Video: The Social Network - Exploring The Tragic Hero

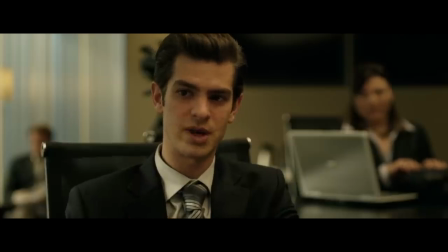Just minutes after meeting Eduardo, we jump ahead a few years and watch the legal battle play out.
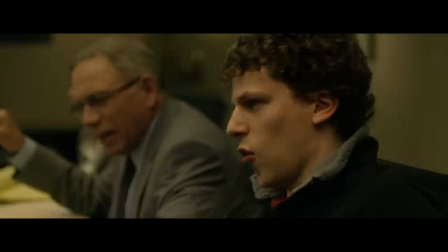This really helps to establish the relationship. It's an easy and believable way to show off exposition.
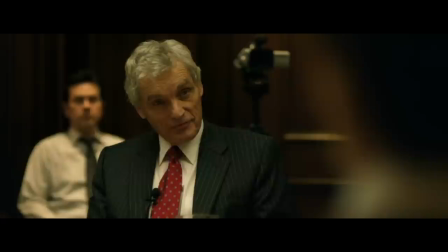We hear the lawyers announce, Your best friend is suing you for $600 million.
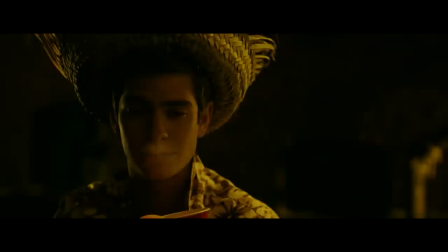And they may have called each other best friends, but that isn't actually what we were seeing.
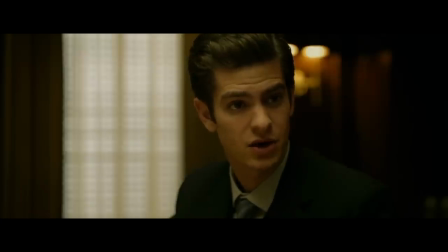After watching the movie it stuck out to me that we never once really learn who Eduardo is.
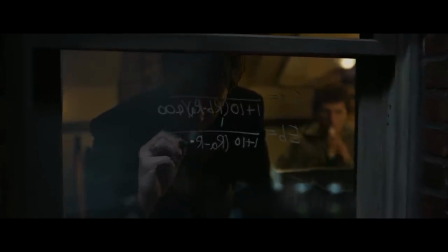He's had a successful past, he's clearly very smart and has a respect for Mark, but beyond that we don't know anything about him.
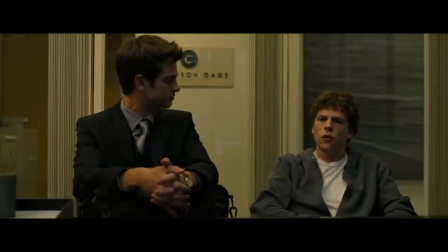Not once do he and Mark have a real conversation, or they talk about anything substantial.
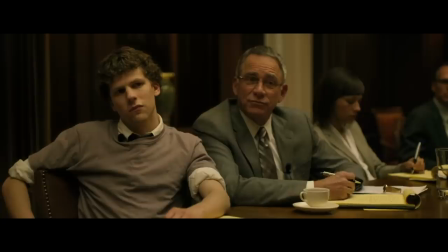In fact 100% of their conversations are either facilitated by lawyers or begin with Mark asking, I need you.
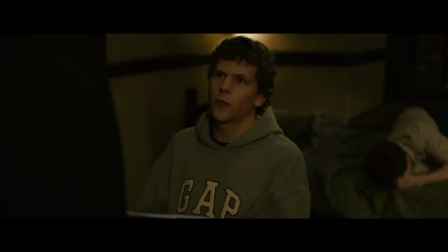I'm here for you. No, I need the algorithm used to rank chess players. We're gonna need a little startup cache to rent the servers and get it online.
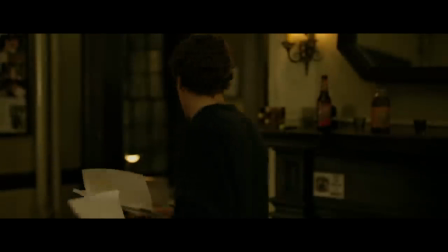I need a dedicated Linux box running Apache with a MySQL backend that's gonna cost a little more money.
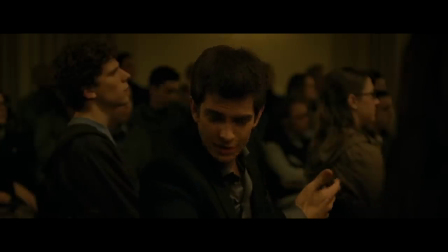Mark never really cared for or about Eduardo. He just saw him as a means of completing his goal.
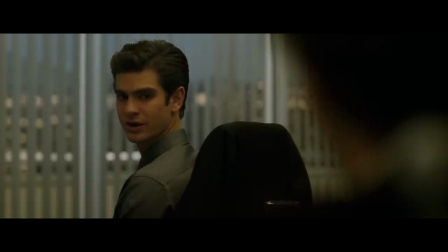The film hints that there is more to his character, but we never actually see it. Normally I love it when movies have a well-developed cast of supporting characters,
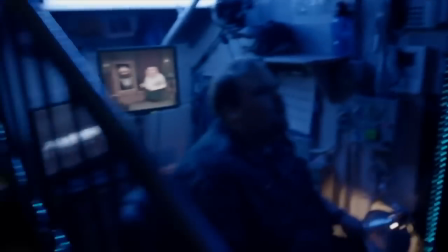when we understand the motives not only of our protagonists, but also of everybody around them.
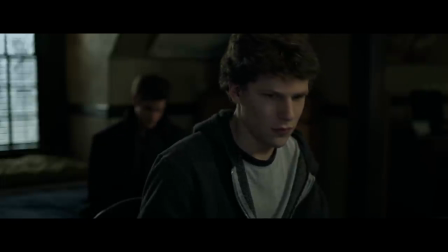In this movie, we only get to know one character. There are general archetypes that other characters fit into.
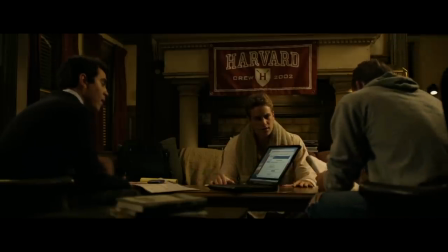The Winklevoss twins, for example, are hardworking, dedicated, and don't like to lose. But those are general traits found within billions of people around the world.
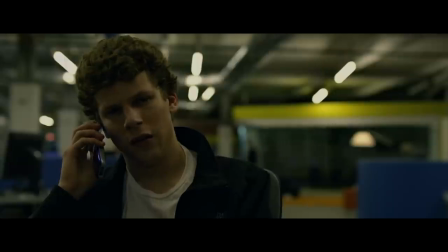Nothing specific to them. The only character who has any real development is Mark.
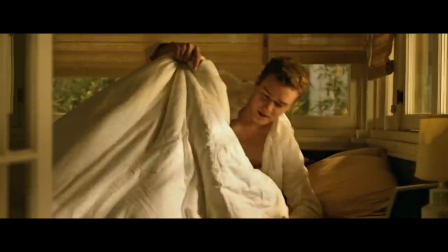I wouldn't call it development, but it is worth noting that Sean Parker ends up revealing his true nature to the audience.
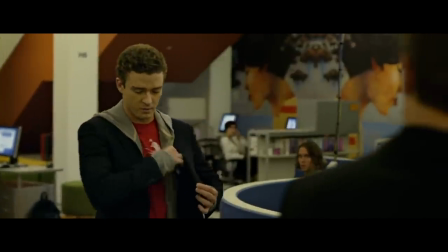For the majority of his time on screen, he appears to be cool, calm, calculating, and determined.
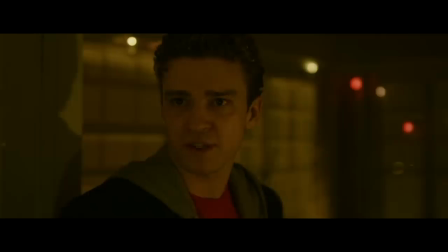During this he is all talk, and once he is faced with any real problem, his act starts to melt away.
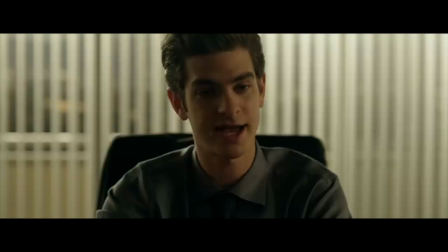Eduardo was able to see through this from the start, but Mark wasn't.
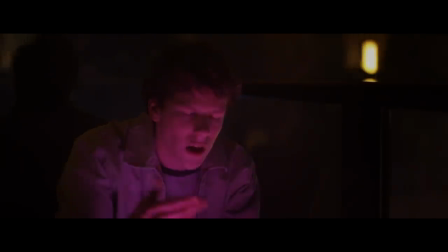He believed everything that Sean had to say and incorporated most of it into the company.
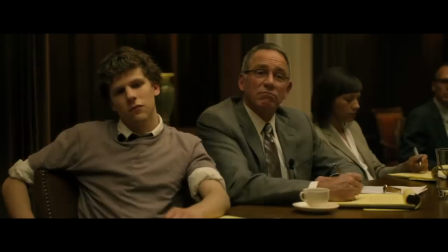And I think that understanding why leads us to understand who Mark really is.
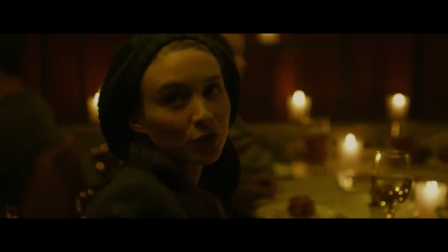The reason that all these characters are so underdeveloped is that we're seeing the story unfold from Mark's point of view.
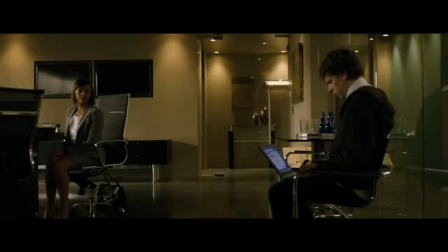He isn't a sociable person.
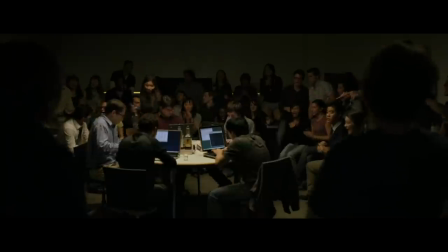He's just so wrapped up in trying to stand out and trying to make Facebook the best that it can be that he never pays attention to those around him.
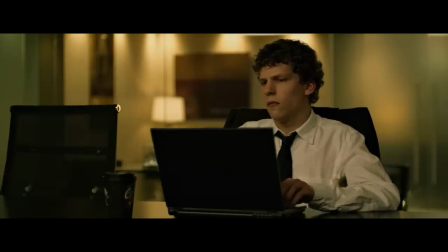This changes in the last five minutes of the movie.
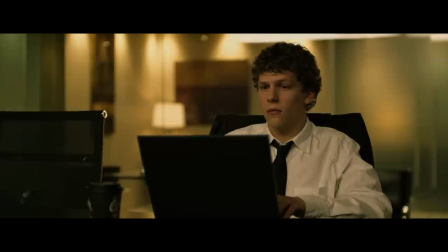For the first time in the movie, he reaches out to someone else, not worrying about himself, just trying to take part in the social network. At this point, Mark really begins to change. Final five minutes of the movie being a tragic hero, which means that he has paid a price and experiences remorse.
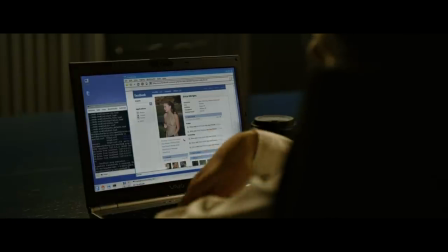When he reaches out to Erica, it's the first human thing that he does in the entire movie.
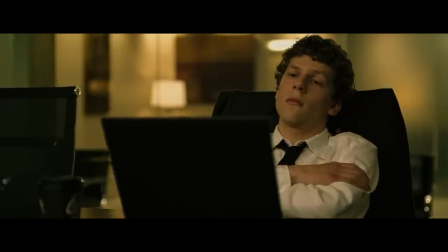He is making himself vulnerable in order to try and become happy. In the background, Baby You're a Rich Man by The Beatles plays.
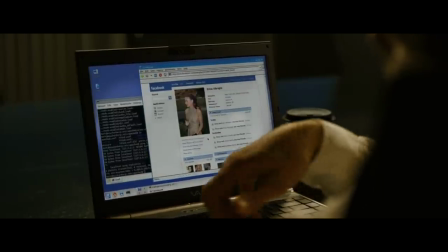A song that isn't about financial wealth, instead about emotional richness. Either that or LSD, but I think in this case it's about emotional richness.
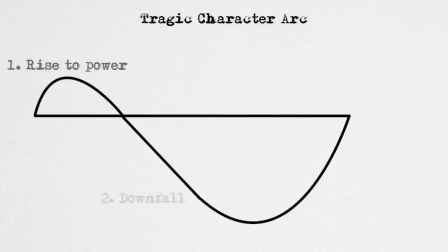And going off of what Sorkin just said, the last arc of a tragic character is redemption,
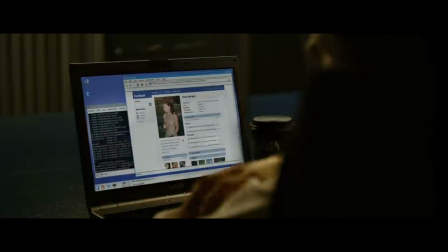and the last scene in the movie is where Mark is trying to redeem himself, to move past his childish ways,
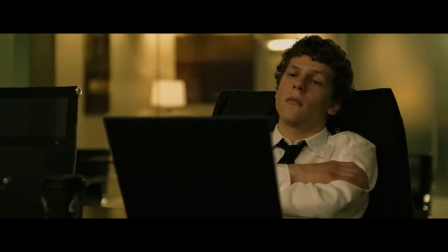and to start living a fulfilling life. Hey everyone, I hope you enjoyed.
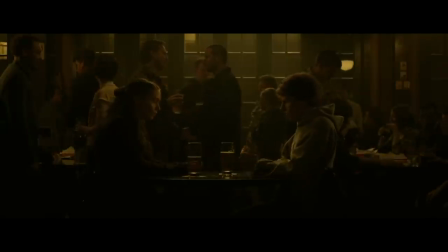Man, that last scene is perfect. I know most people call the first one the best in the movie, but those last three minutes can definitely give it a run for its money.
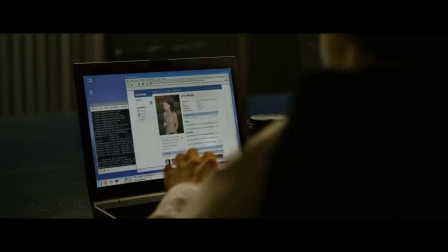No dialogue, just mark refreshing the page. Cinematic perfection.
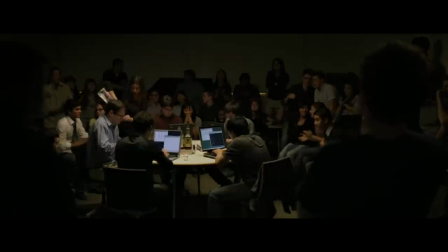Anyway, I'd love to know what you think of this movie, so please drop a comment and get your thoughts out there. I also wanted to put a big thank you at the end of the video.
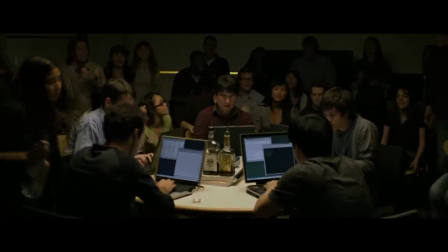We just crossed 40,000 subscribers, which is absolutely insane.
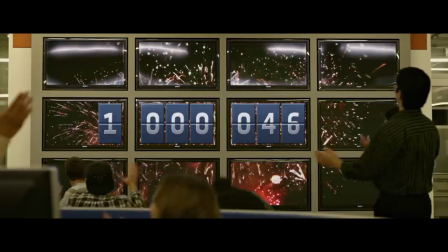I don't say it often enough, but when I do, I really do mean it, so thank you so much.